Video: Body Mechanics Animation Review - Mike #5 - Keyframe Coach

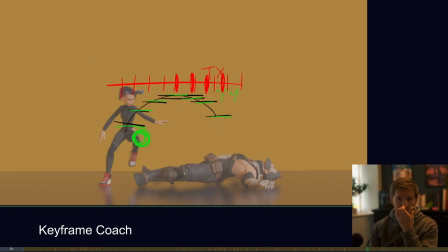And you can see that we're creating a nice parabolic arc through that. So instead of having this, if we, you know, I've
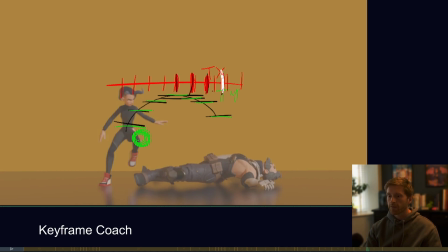used all the colors, but say we have that, which is what we have, and then we move this one much closer, and then this one further along, and this here. If I then kind of plot that on our imaginary graph that we've done, we then get this.
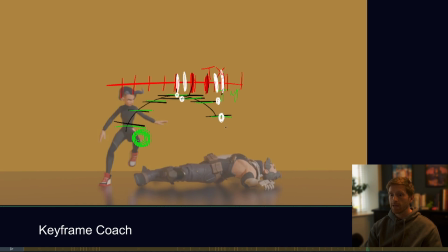And you can kind of see how that very quickly breaks the arc into something that we don't want. So essentially, translate Y as a kind of progressive spacing,
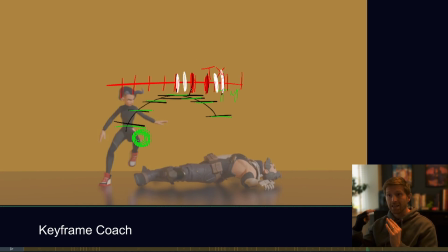and then translate X when it comes to characters being in the air and doing like very realistic body mechanics. You kind of want to make that linear. Hopefully that wasn't just pure waffle and it made sense.
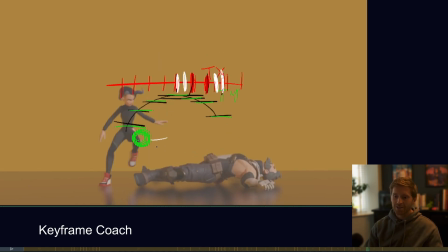But what I'm getting at is start the hips when you land over here, and then that gives us somewhere to settle into with that translate X screen left.
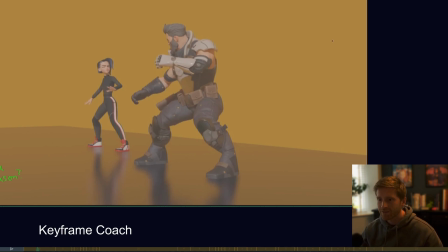So that's all I have time for right now, but I hope that was really helpful.
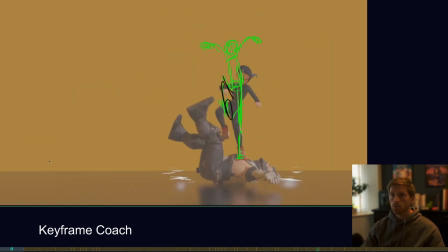And thanks again, Mike, for sending in your work for review.
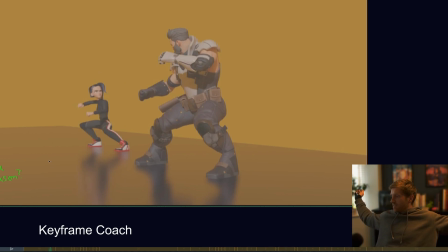I've forgotten how to end these. I always forget how to end them, to be honest. Yeah, there hasn't been any Keyframe Coach content for a while, and I just haven't been doing anything YouTube for a while, to be honest. I've been focusing on my day job and focusing on family life, and things are good, you know.
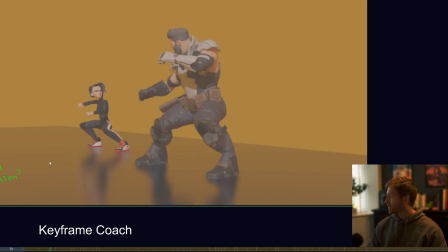I'm doing good. Keyframe Coach is, well, it's this video, and that's it, really. But till next time, see you around.